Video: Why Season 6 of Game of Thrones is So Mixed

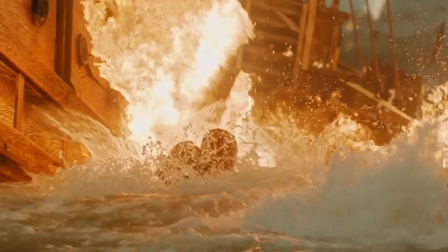[8:17]
The ending just consists of Dany coming back with her dragons and destroying one ship, and the enemy giving up.
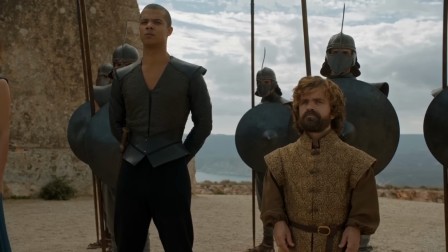[8:23]
That's really it, it lasted about five minutes. It was overall a very lousy fight, if you can even call it a fight, and it made all the buildup seem like a waste of time.
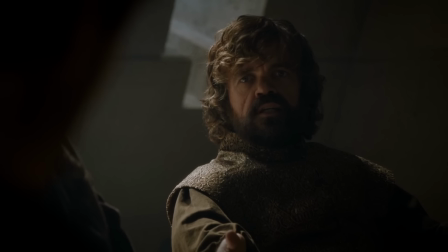[8:32]
Because of this, the Sons of the Harpy plotline is even more unbearable to watch since it's really not worth it in the end.
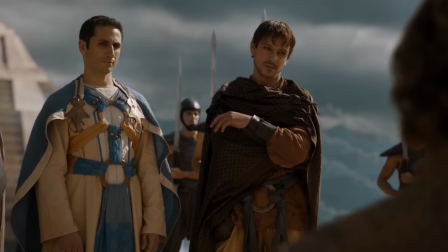[8:39]
The three master villains are completely underdeveloped and barely have any screen time, so it makes Daenerys' victories seem even less satisfactory.
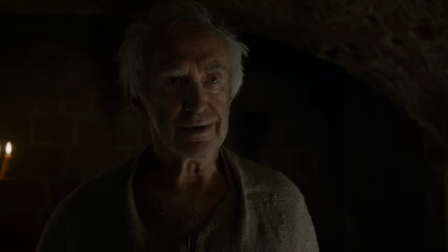[8:48]
To compare this with the High Sparrow, he has a lot more build-up and through many different scenes,
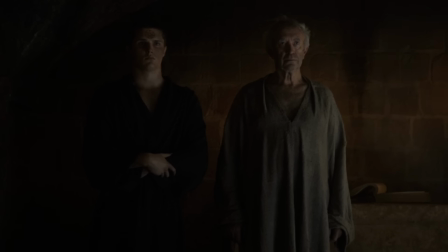[8:53]
we learn how manipulative he can be, which thus makes him a more menacing villain. Not just some two-dimensional slave traders.
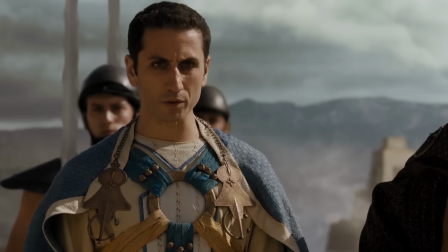[9:00]
And Daenerys has already freed the slaves, so that leaves the Masters as the only remaining obstacle in her plotline, and as an obstacle to overcome, they were just really boring.
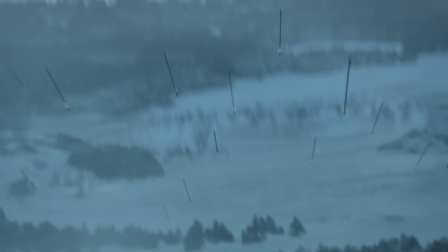[9:10]
It's very apparent that this resolution is completely overshadowed by the Battle of the Bastards, given that they are in the same episode.
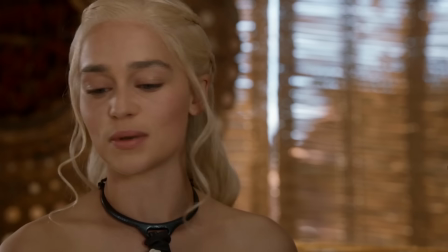[9:18]
It just feels like a betrayal to Daenerys' plotline to handle her three-season arc victory in just about five minutes.
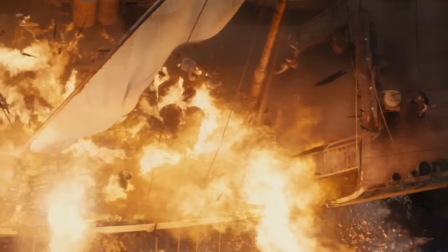[9:24]
I know she's technically really powerful and she can end the fight quickly, but having the enemy give up immediately is just boring.
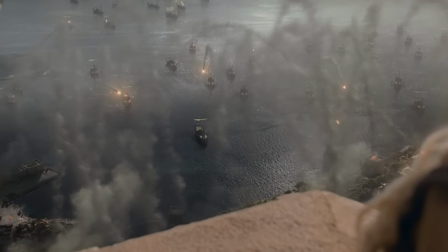[9:32]
Have the Masters be more arrogant and stubborn in stopping their attack so that Daenerys can have an even bigger slam dunk on them.
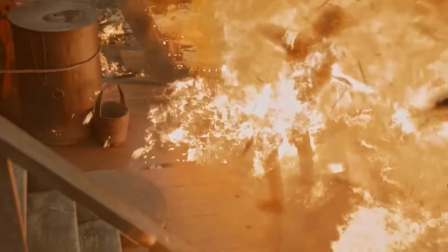[9:40]
This would at least create a more satisfactory outcome because we would see Daenerys' full strength at play,
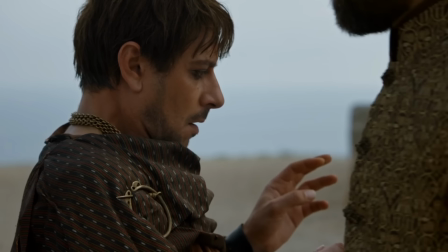[9:45]
but in the scene's current state, it just felt like Daenerys was going easy on them unfortunately.
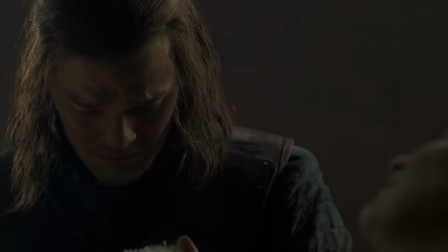[9:51]
In terms of all the other payoff in the season, it was pretty good.
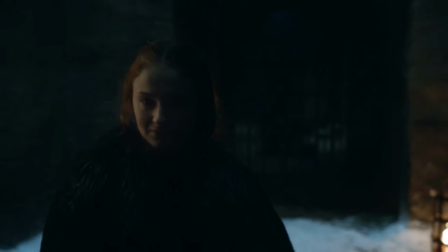[9:54]
They reveal that Jon Snow is a Targaryen through the Tower of Joy, Sansa getting her revenge, Sam starting his path of becoming a maester are all very enjoyable.
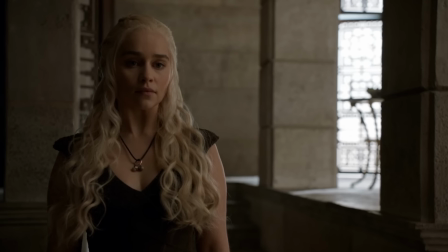[10:03]
However, the two other big portions of payoff with Arya and Daenerys are so underwhelming that it leads to the season being more mixed.
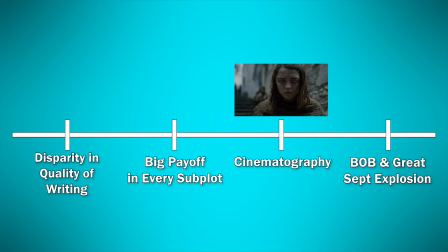[10:11]
So, taking a break from talking about some of the payoff and plotlines, I want to look at an aspect that isn't discussed a lot, which is the cinematography.
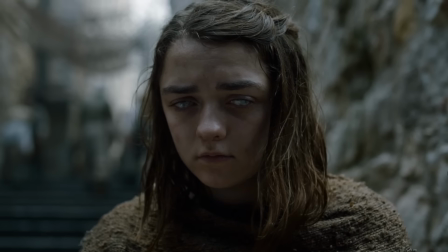[10:20]
For season 6, I think it looks the most beautiful out of the whole show. Whenever I think of Game of Thrones, this season stands out the most in terms of visuals.
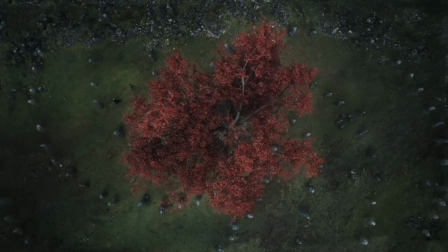[10:28]
This could be attributed to the season getting a higher budget which was an increase to 10 million per episode when it used to be 6 to 8 million.
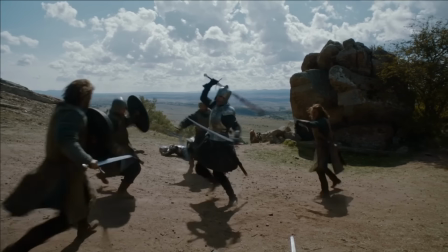[10:35]
This does allow for sequences in the show that would otherwise not be possible to achieve with a smaller budget.
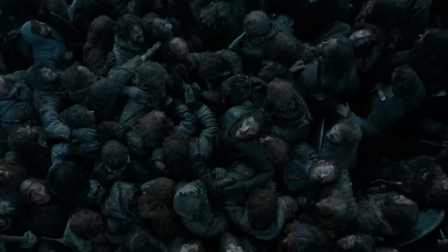[10:41]
The main one being the Battle of the Bastards and how epic the cinematography was in that episode.
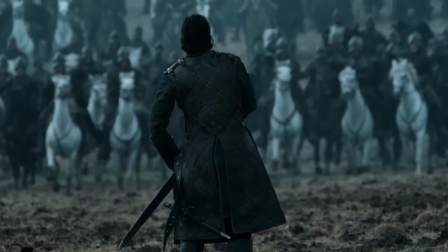[10:46]
This singular shot of Jon Snow facing off the horde of the enemy is stunning.
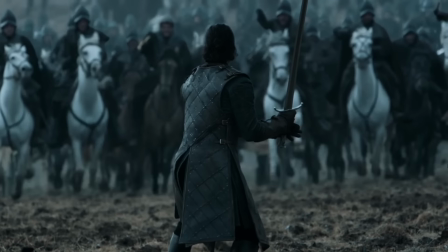[10:50]
The zoomed-in nature of the shot giving the illusion of the horses being closer than they actually are,
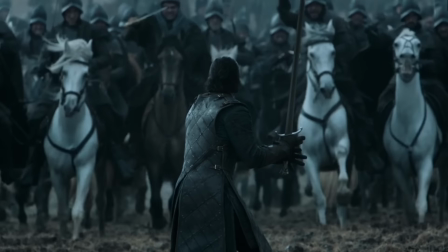[10:55]
the The great perspective and juxtaposition of Jon versus the whole army, and the overall shot composition is perfect.
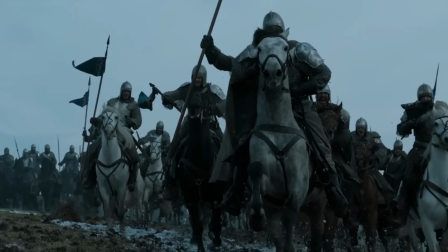[11:02]
And this is just one frame from an episode that is packed full with awe-inspiring visuals.
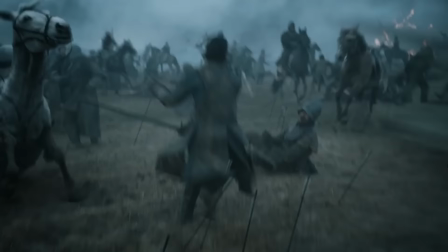[11:08]
Even this long-take tracking shot of Jon Snow fighting his way through the battlefield is something we've never really seen before, especially for a TV show.
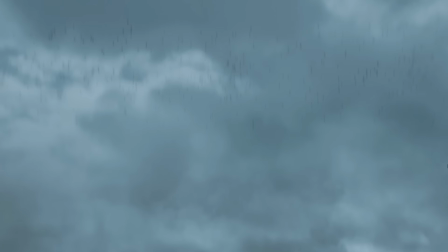[11:16]
This outstanding cinematography significantly boosts the quality of the episode given that it's so visually appealing.
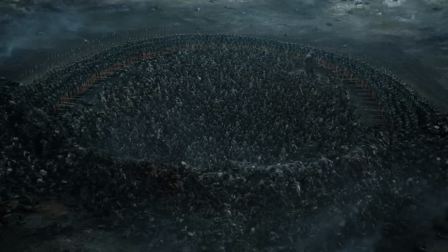[11:23]
Even though the Battle of the Bastards is flawed, which I'll get into later, it's overwhelmingly uplifted by magnificent visuals.
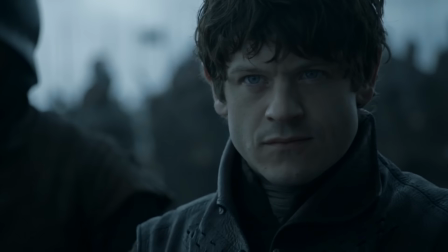[11:30]
It's kind of like the concept of a polished turd, but Battle of the Bastards is by no means a turd,
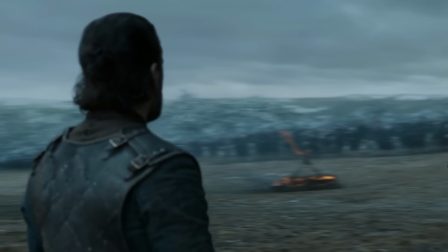[11:36]
so it's like a good scene that's polished to become even better and more memorable.
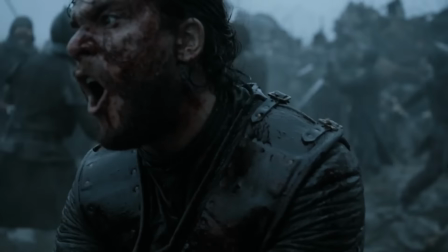[11:40]
And this is just an example of the cinematography in regards to the main action set piece of the season,
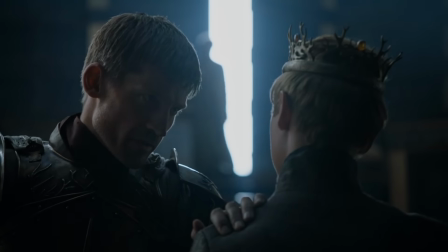[11:46]
but the actual cinematography during normal dramatic scenes is still breathtaking most of the time.
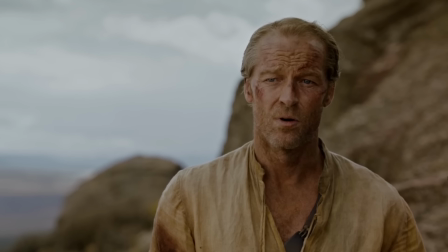[11:51]
Even during this scene where Ser Jorah is saying goodbye to Daenerys, the cinematography still knocks it out of the park.
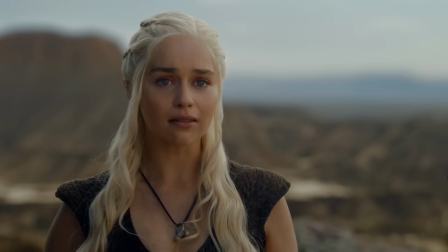[11:58]
The smooth, creamy, shallow focus of these medium shots for Daenerys and Ser Jorah creates an aura of warm intimacy between them.
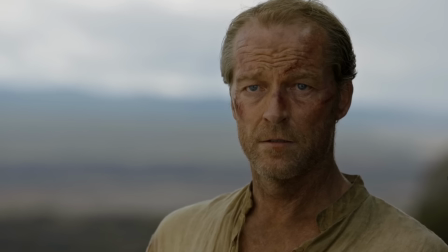[12:06]
For me,
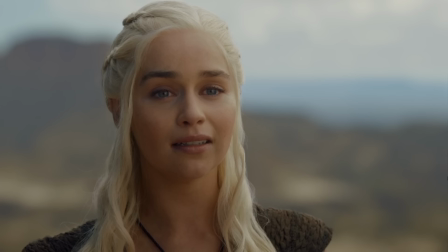[12:07]
this elevates the emotional punch of the scene and it gets even better when the scene progresses further and we transition to close-ups to capture the more detailed emotions.
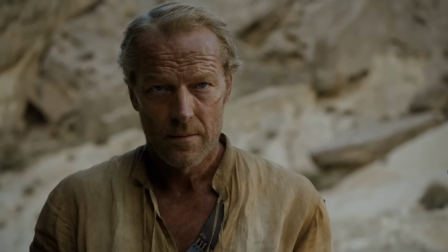[12:17]
Any shot here looks like a painting, and the color palette is so satisfying. And this basically applies to almost any dialogue seen in the season.
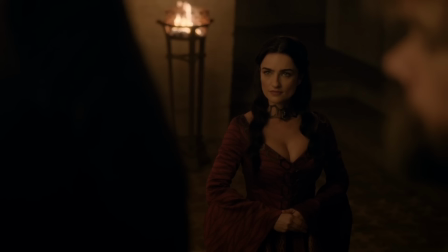[12:25]
Another example being Kinvara talking to Varys.
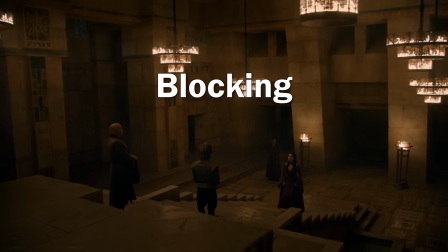[12:28]
This utilizes the same techniques I highlighted previously, but I think the blocking and shot composition in this scene has a subtle and powerful impact.
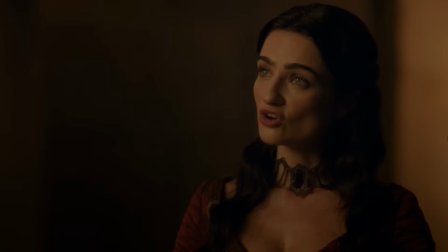[12:38]
Throughout the scene, Varys was criticizing the Red Priest, and when Kinvara brings up Varys' past, the power dynamic shifts to Kinvara.
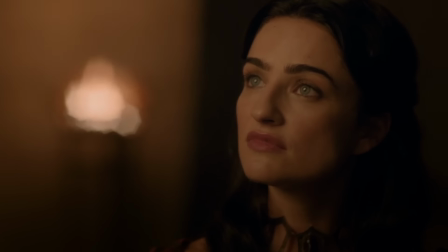[12:46]
This is emphasized visually when she steps closer to the frame and it seems as though she overpowers Varys despite her being physically lower on the staircase.
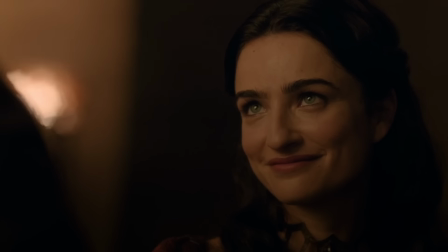[12:55]
This is a very chilling scene that is boosted by the cinematography and obviously the great acting.
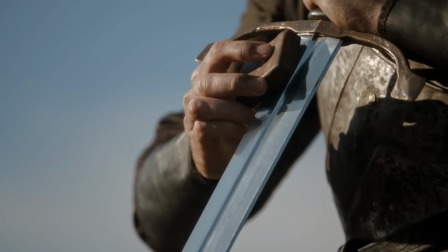[13:01]
To give one more supporting point as to why I think Season 6 has the best cinematography,
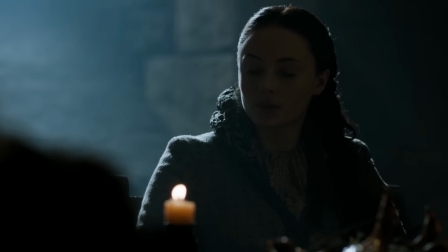[13:06]
I want to compare two different scenes from separate seasons that are in the same location.
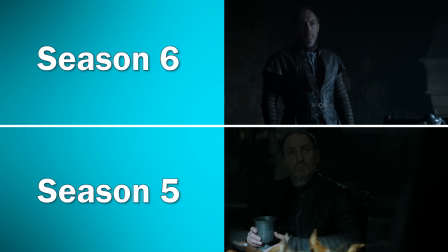[13:11]
For this example, we'll be looking at two scenes from Winterfell that take place in Season 5 and 6.
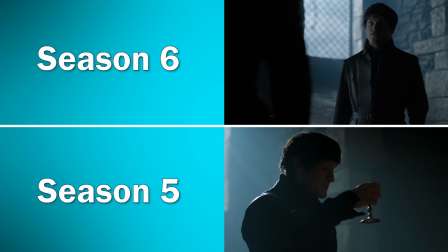[13:17]
Right away, you can see that the lighting is a lot better in Season 6, or it's more thought out in terms of where the actors would be in relation to the lighting.
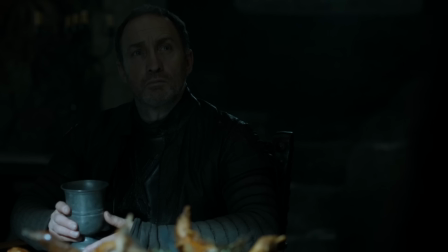[13:24]
For Season 5, some characters like Bruce Bolton are not even lit properly, and the main light source is hitting his hands.
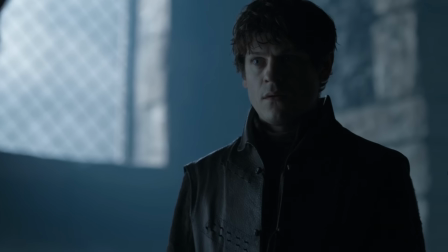[13:30]
In comparison to Season 6, where each character generally has a bright light on them,
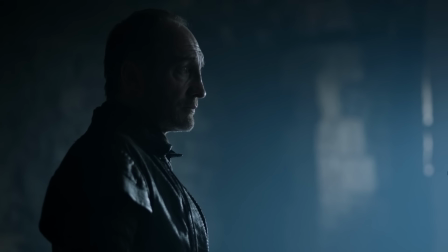[13:35]
creating a nice contrast, or the light is behind the character, and it creates a highlight around their portraits.
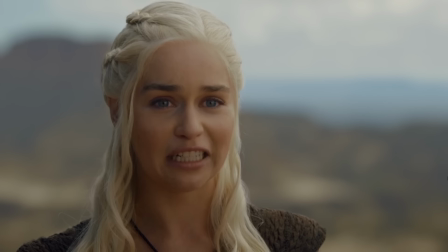[13:41]
These shots are definitely better than the ones in season 5, and I personally like the color correction more in season 6 given that the saturation seems a bit higher.
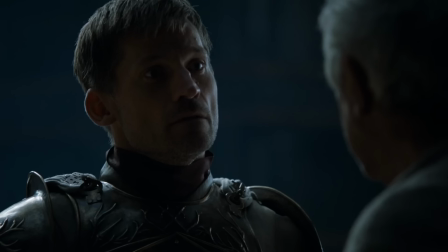[13:50]
But overall, since the cinematography is so great in season 6, I think it elevates the appeal of the season as a whole despite some scenes or moments being genuinely bad. So for the final point of the video, I wanted to analyze the two most memorable sequences from the season,
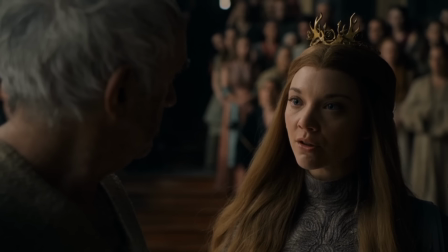[14:06]
and those are the Battle of the Bastards and the Great Sept Explosion. So first, let's look at the Battle of the Bastards.
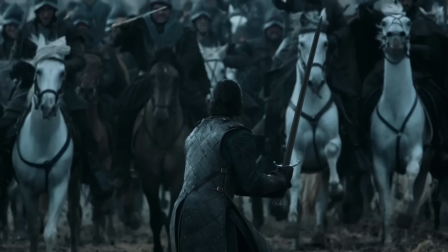[14:13]
So as I said earlier in the video, this is undoubtedly a great action set piece that is uplifted by gorgeous cinematography.
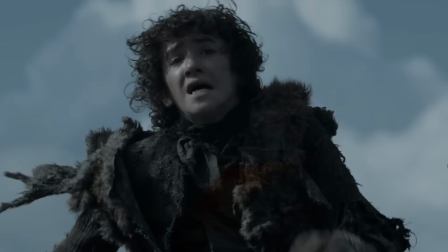[14:20]
However, I think there is one essential flaw that hurts the sequence, which is how devoid of logic it is.
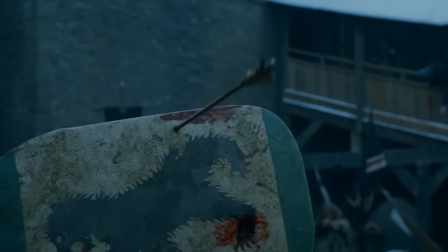[14:28]
First of all, Jon Snow is beefed the hell up with plot armor.
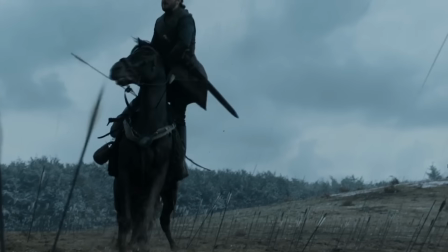[14:32]
The fact that he survived running into Ramsay's trap, survived eight archer barrages,
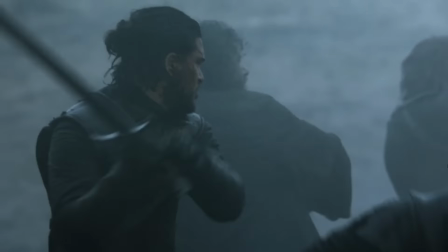[14:37]
a cavalry charge, swarmed by enemies, and even smothered by his own allies is crazy.
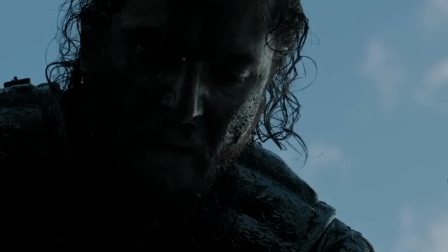[14:44]
At the very least, he should have gotten some injuries from the battle, but he comes out unscathed.
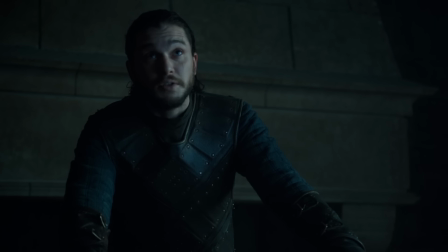[14:49] You're right. I was lucky the most.
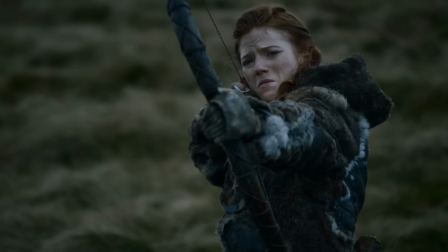[14:51]
I find it funny that one run-in with Ygritte is more deadly than running face-first into thousands of soldiers.
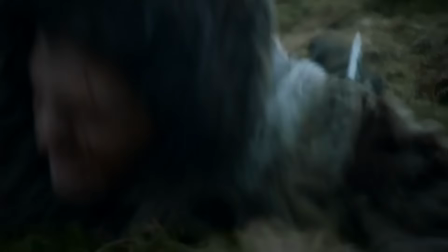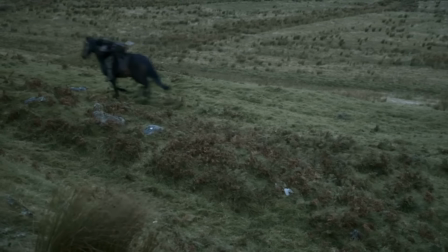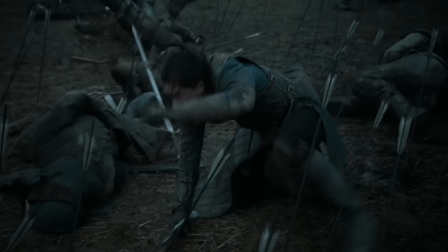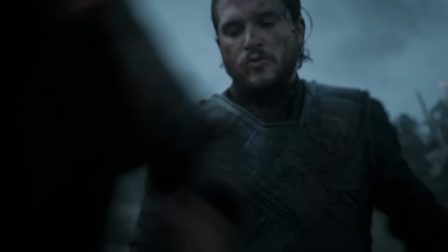[15:13]
Now, the reason why this use of plot armor is so heartbreaking is that it goes against the very nature of what Game of Thrones used to be,
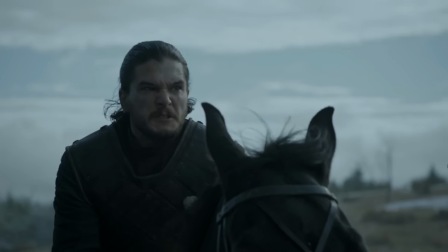[15:20]
a show that had consequences for characters making mistakes. For Battle of the Bastards, Jon Snow should have died given that he played into Ramsay's track.
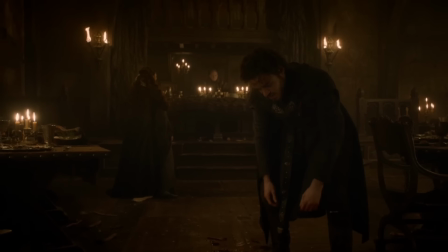[15:29]
Imagine if Robb Stark miraculously got saved during the Red Wedding, it would just feel cheap.
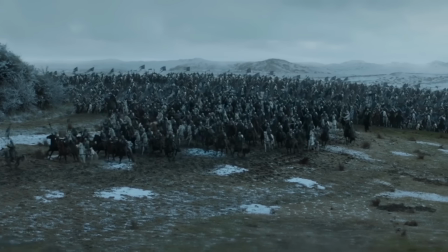[15:35]
Instead, David and Dan structure the episode to include a deus ex machina in which Sansa saves the day with the veil.
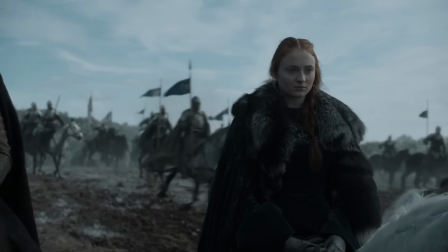[15:41]
And this also raises another point that doesn't make sense in that Sansa
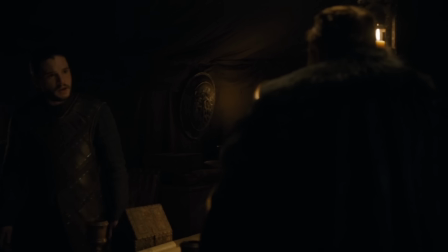[15:46]
intentionally withheld the information that she had the support of the Vale for practically no reason.
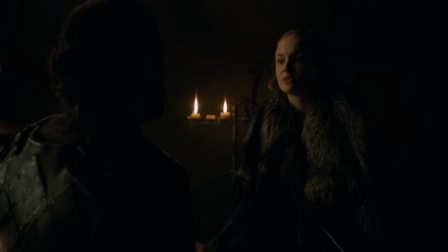[15:51] I would have told you not to attack Winterfell until we had a larger force or is that obvious too? When will we have a larger force?
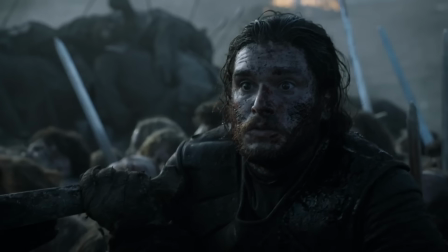[15:58] We've pleaded with every house that'll have us.
She was just going to let Jon die potentially because she didn't trust him or something?
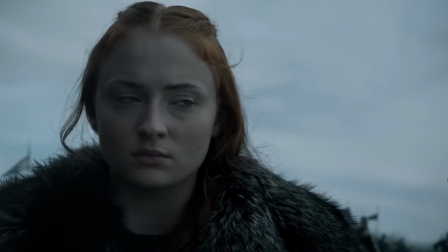[16:04]
Like what?
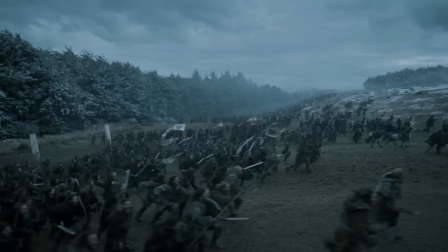[16:05]
I think this whole scenario is one of the most stupid events in the show and it feels as though David and Dan wanted to limit Jon Snow's side to make it seem as though he was the underdog.
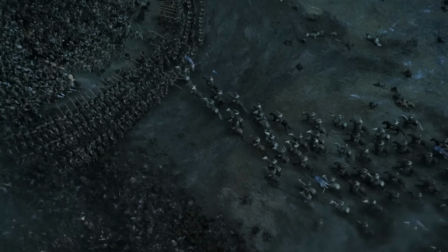[16:14]
In actuality, if this show made sense in the moment,
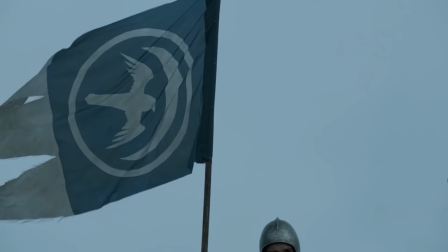[16:18]
Jon Snow should have rolled through Ramsay's army if he had access to the Vale from the beginning instead of them coming in later.
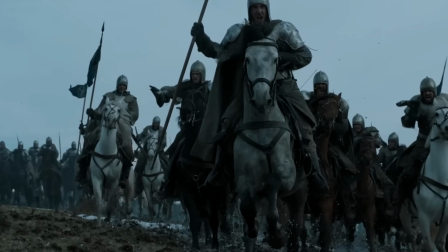[16:24]
So in general, the Battle of the Bastards sacrifices logic for epic spectacle.
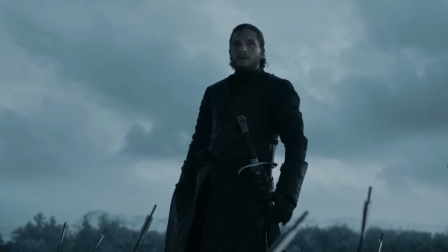[16:29]
However, they could still have epic spectacle if David and Dan did a better job with the writing.